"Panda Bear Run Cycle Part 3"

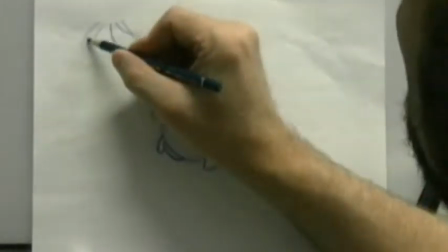(16:34)
So what I could do is I could put an in between in here, ease into that position,
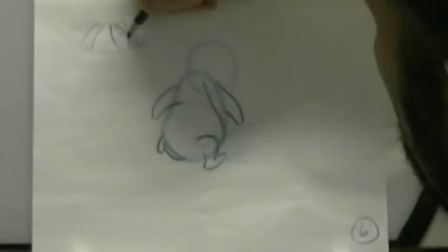(16:40)
or I could put another in between right here which snaps the hand out which might be kind of cool.
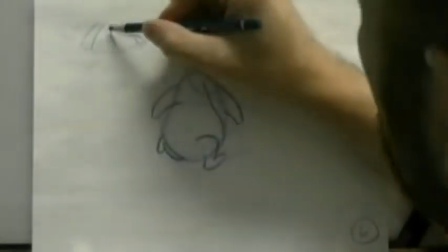(16:48)
So that will make this part here go slower and then fast back into this position here which means I would probably modify this position here slightly to there.
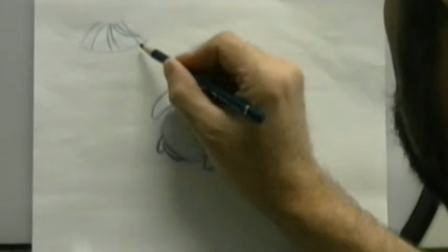(16:57)
I think that would probably work better. So this would be my number one, my number two, my number three.
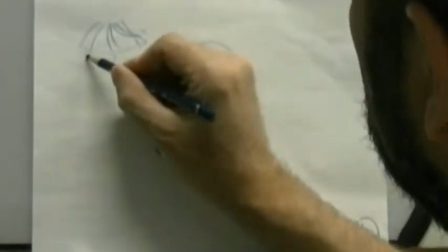(17:02)
This is my number four position over here. There's my number five. So four is actually my halfway.
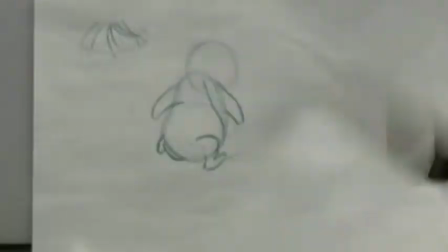(17:09)
Dry number four is my halfway position. So take this.
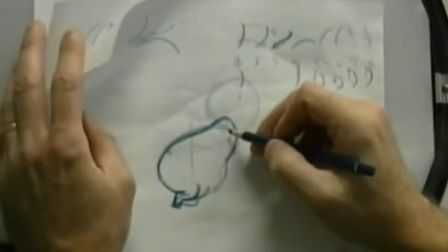(17:16)
There's my body. Now here's where it gets kind of fun because look where my body is.
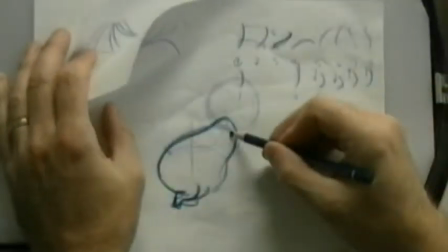(17:23)
It's way forward over here.
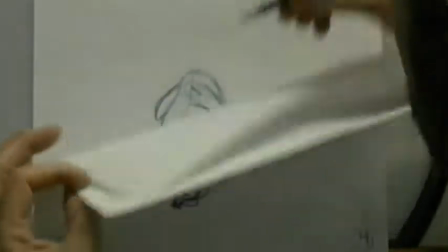(17:25)
But yet I've got to get this position on the arm the halfway position that's going from here back to here so my arm tip is here
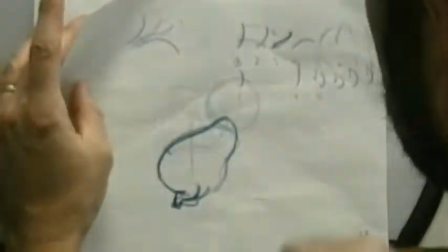(17:34)
and it's going back to over here the halfway position between those two is right
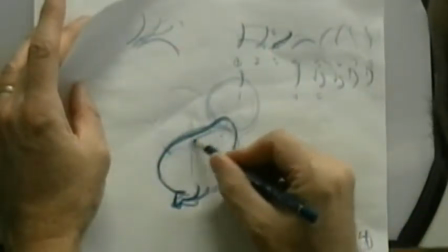(17:39)
there so therefore my arm in this drawing has to basically look like
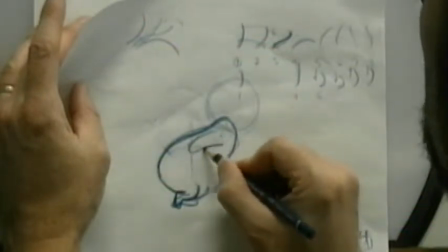(17:43)
this that's
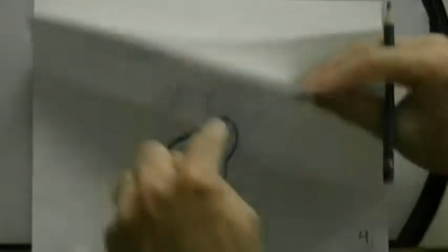(17:52)
the way it would look so the shoulder is not halfway physically it's actually way forward over here because i didn't consider
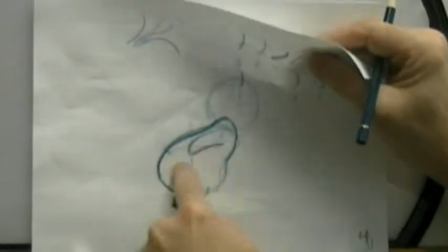(17:59)
my path of action on the upper torso but the theory is still the same so I have to maintain the path of action for the hand it's got to appear that it's
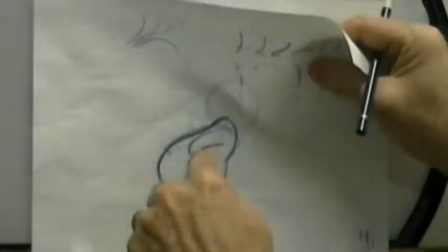(18:07)
swinging back from this position here back up into that position but the upper torso is
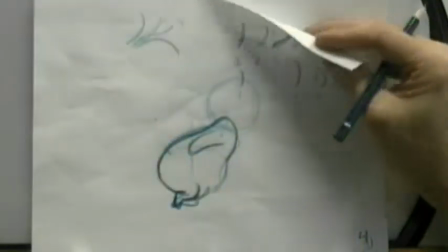(18:12)
pulling it forward it's a weird anomaly right okay
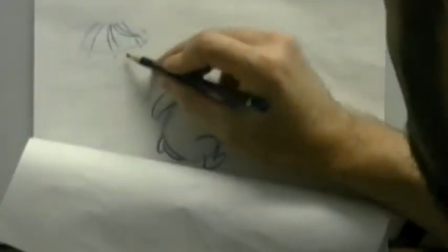(18:17)
so I go back now to my chart over here my number three position is that forward arm position.
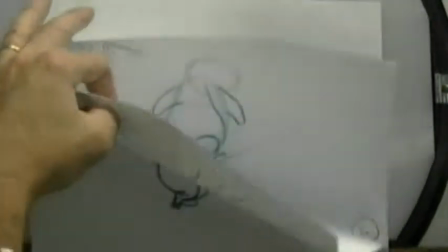(18:26)
So I'll just go back here. And this is not actually a matter of pure in-betweening.
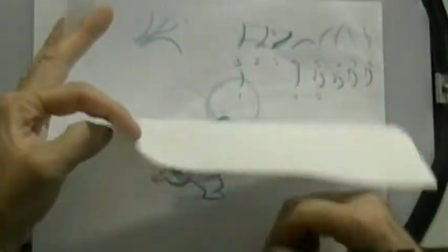(18:31)
It's just understanding the theory of what you want it to do.
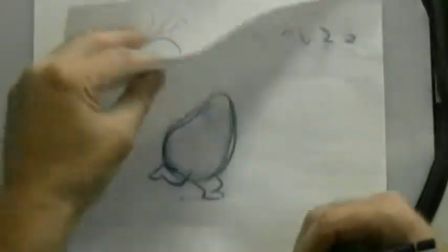(18:34)
So therefore, my shoulder is going to be here, and my hand is going to be snapped forward into
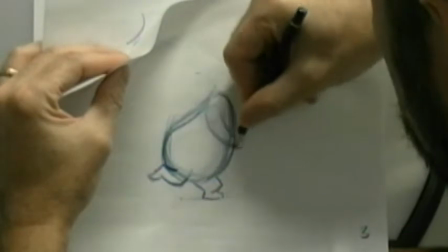(18:46)
this position right here.
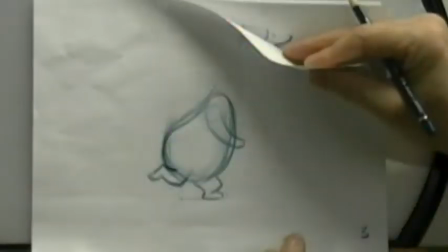(18:49)
So it's going to pop from this one to this one here. And that's simply because I still need my in-between, my transitional in-between in there.
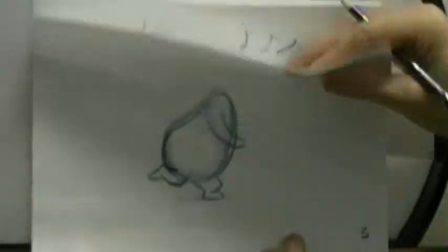(18:57)
See, this part here is not bad that's a pretty big movement there so I may want to go back and modify this one here
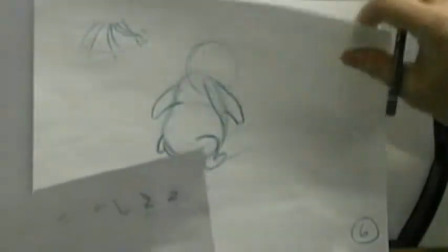(19:05)
so now we'll go in here and do my number two in between which
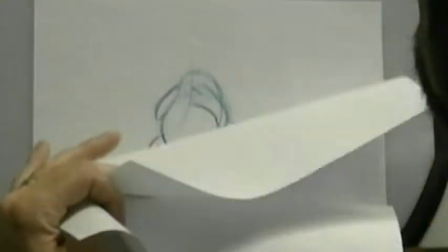(19:12)
is my s curve so now this one's more straightforward because my path of action on my shoulder is coming to here
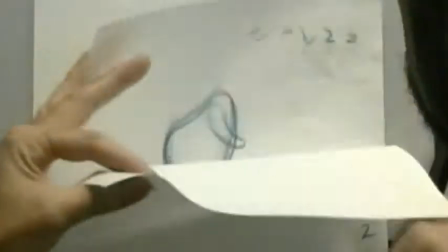(19:24)
I want to do my s curve so I'm going to go in this direction here and this direction here with the
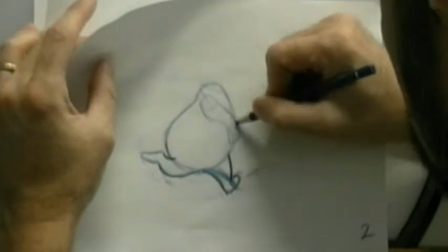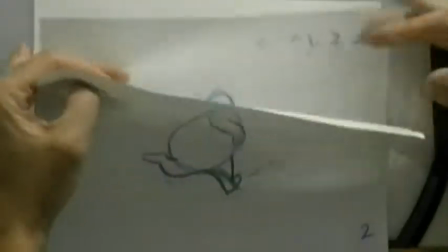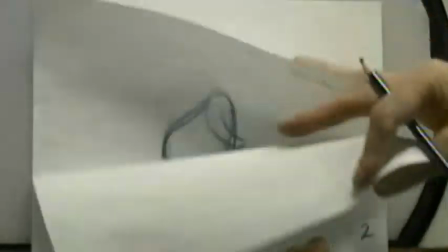(19:43)
hand doing a little bit of a flick action there and
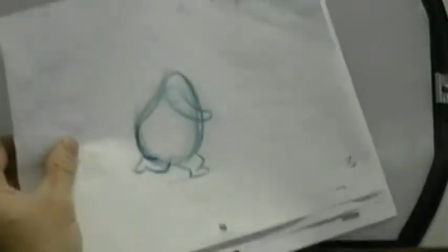(19:51)
then my number four I am going to modify that one slightly just so it doesn't swing back quite so
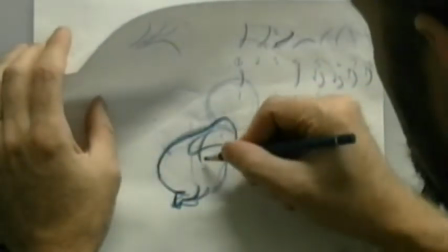(19:59)
violently there from there to there I'm going to modify that so it's right about here instead that's
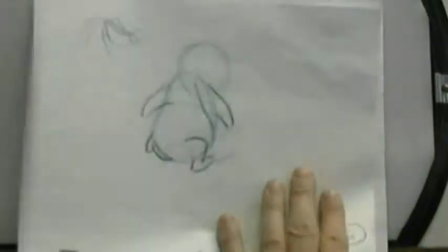(20:12)
better and then I can go from five for four to six with
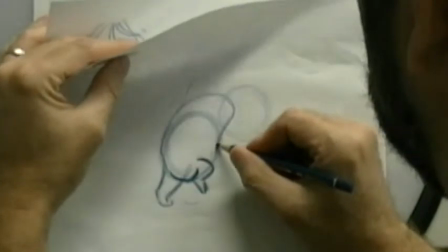(20:20)
my path of action on my shoulder going from here up to here